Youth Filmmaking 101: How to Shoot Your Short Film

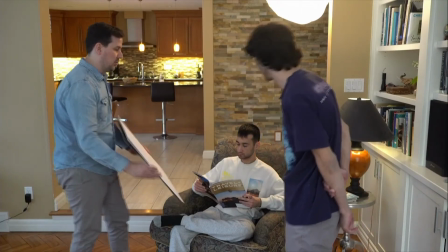Yeah. See the difference? Totally. It's just a little bit of extra. Yeah. And that's all it is.
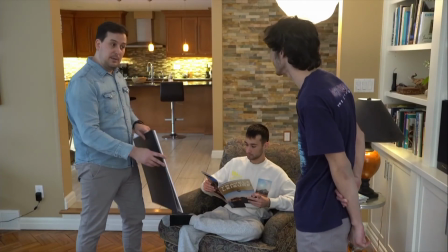It's from the dollar store. But it makes a difference. Yeah, it makes a massive difference, honestly.
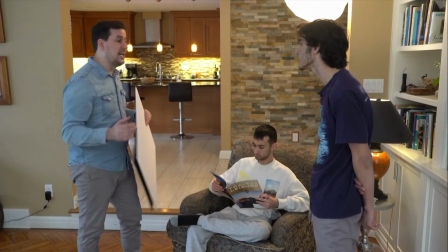A lot of people use just bouncing as a technique. You know those you know how you can get these with the trifolds?
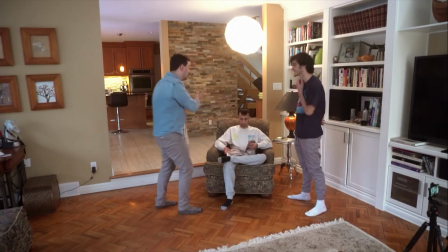Perfect for filmmaking. Oh, Perfect, because then it can wrap around their whole face.
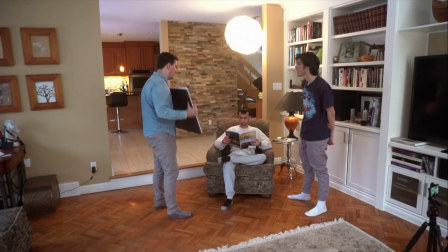Perfect. Okay, Yeah. so in our case, we can either choose. Really, nothing's the wrong answer here. I think I think probably the reflective.
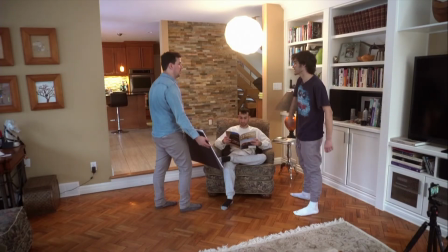You want to reflect a little more We were light? talking about maybe lighting his face a little more. Sure. So let's do that.
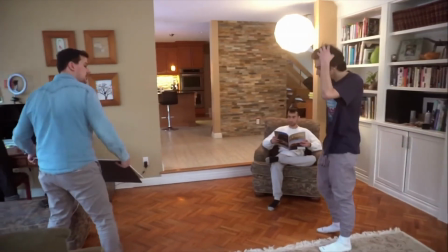We're just simply gonna, in our case, we're gonna make sure that's not on camera.
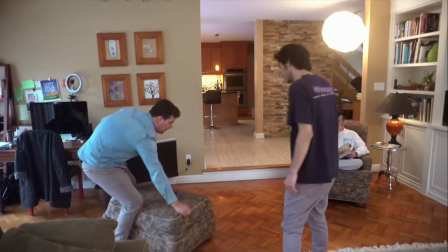We'll just bring this in. Yeah. Make sure we're not in frame.
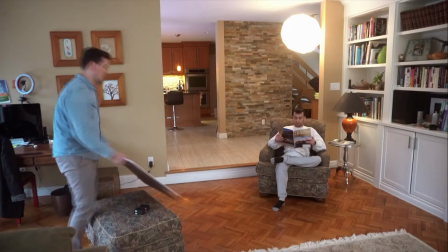Here, I'll check. No, you're good. We can just lean it, literally lean it.
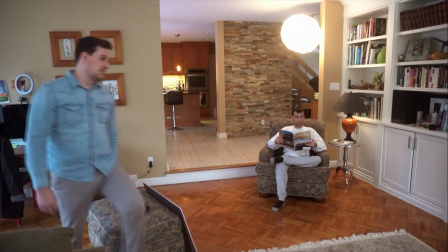It's not gonna add a ton, No, I know, but like. but it does add. Subtle. Yeah.
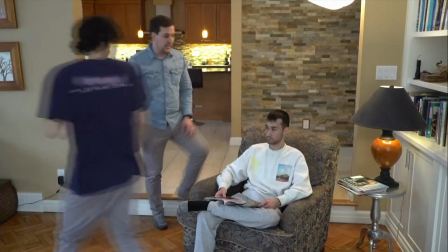So the only other piece of lighting that you want to make sure that you get is called a catch light.
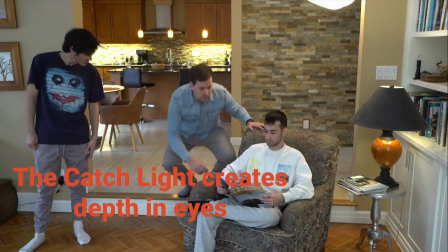A catch light is a little dot that you, Marcus, if you can just kind of look up for a second,
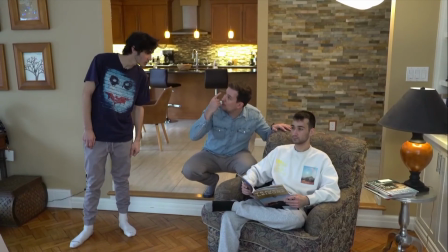is that little glowing orb, that little piece of light to the eyes. Okay?
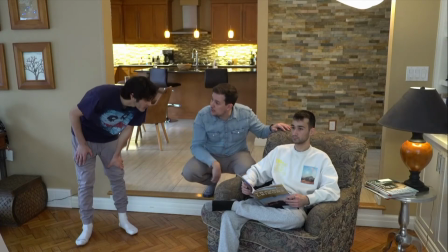Can you see how he's got a little reflection of light there? Yeah. It's really important to get that. It creates a lot of depth to the eyes, a lot of depth of character. If you don't have that, sometimes it can make him look menacing, evil, villainous.
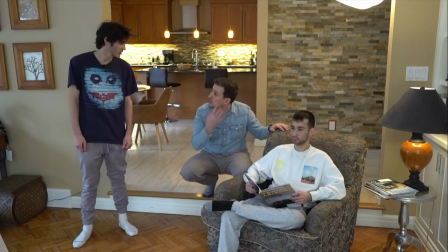You don't want that. You don't want them to look dead in the eyes. You want to bring some life to it by just having a little bit of a catch light. Okay? We are lucky here where the actual giant window that we avoided is actually acting as a catch light.
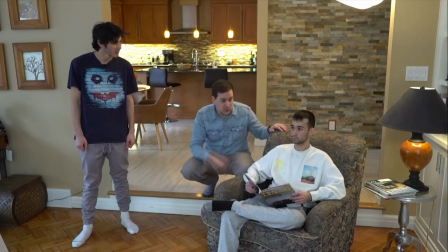Yeah, so we're getting a little bit of reflection there, which is perfect. So we're just gonna go with what we got because we just struck gold with that one.
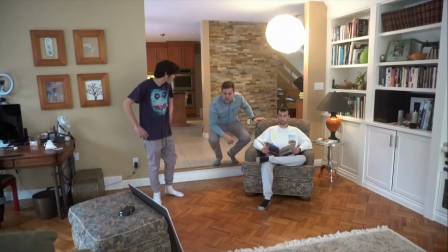Yeah. Okay? Perfect. Perfect. So we blocked. We've now lit.
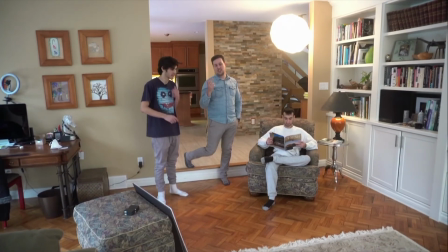So now rehearse. We rehearse. Perfect. Okay. So Marcus, time for rehearsal.
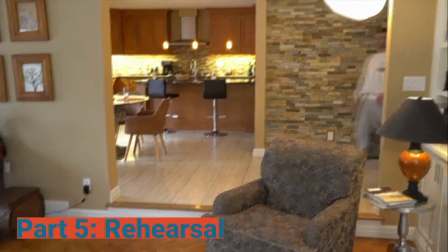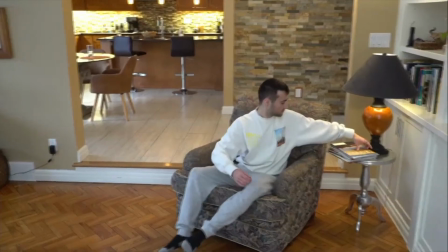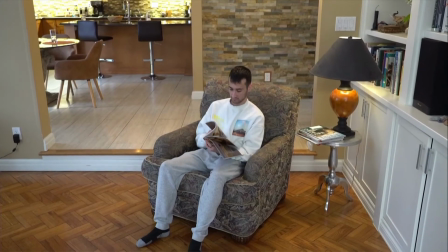And he reads his magazine. Now, we blocked, we light, rehearsed.
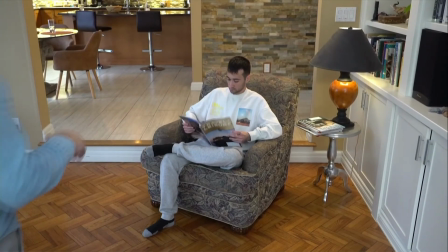In filmmaking in general, sometimes you tweak. Yeah.
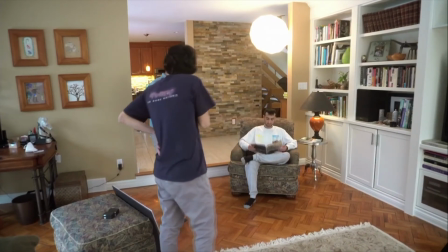And there's one more thing that I wanted to show you. Here, we're catching.
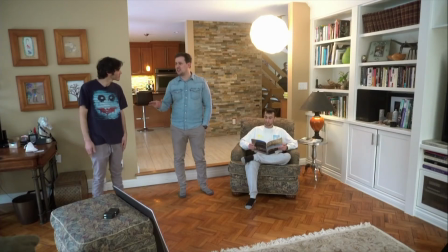Yeah. One more little thing that I want to show you that can add a ton to your scene. Okay? And that is right here.
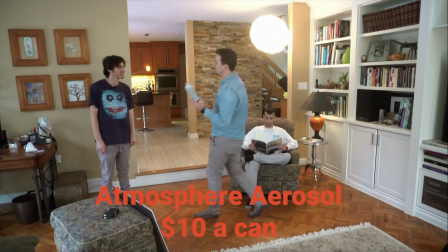I brought something called Atmosphere Aerosol. There's a few companies that you can buy this from.
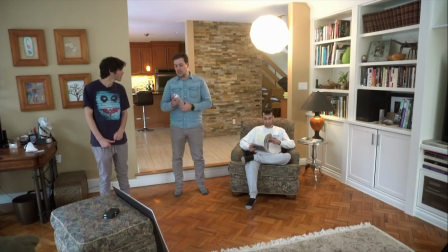It's literally $10 a can, and all it does is create a little bit of atmosphere. It creates a little bit of this kind of smoke that can come through. You want to use it sparingly because you don't want it to look like somebody's smoking a cigar in here. But what happens is when you shine light through it, it creates this kind of atmosphere to it.
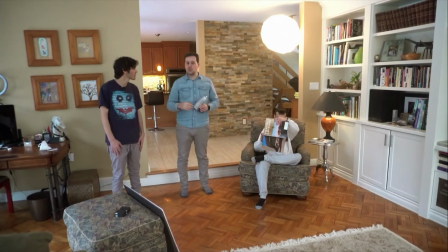It'll fill up a room really nicely. So what we're going to do is we're actually going to take this.
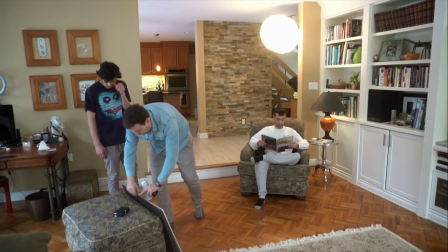We use the whiteboard.
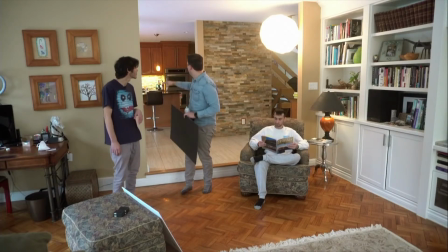We're going to use the blackboard, and we're going to just spray it throughout our scene, and we're going to really fan it out so it's nice and thin. And we're going to try not to get too much in front of our actor in this case, because our actor is in the foreground.
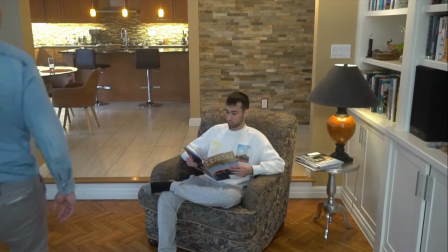Okay. So now that we have everything lit and we added just a little bit of atmosphere to it.
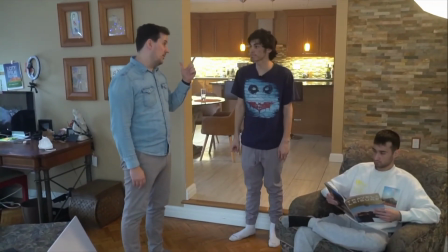We blocked. We're now lit. We've rehearsed. So now we shoot.
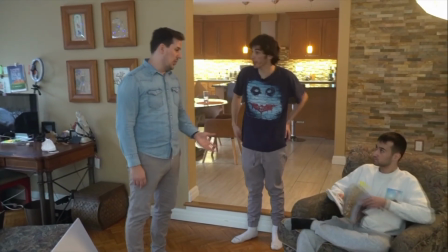Let's shoot. Okay. So Marcus, you know your action. Perfect. Let's get you to your first position.
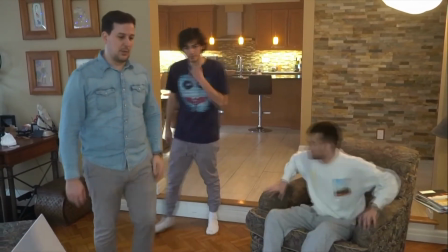We're gonna go behind the camera.
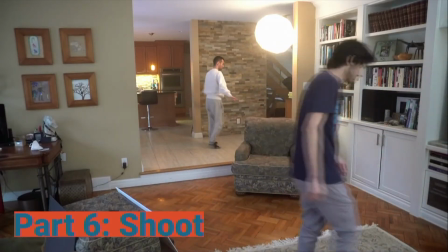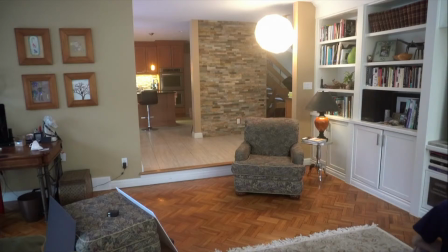It totally adds. So if you see those pendant lights, see how they're like glowing now? That's what we want. Yeah. Okay. So right here, we're just gonna hit record right here. Perfect. And now that we've hit record, we can tell our actor action. So go ahead. Action.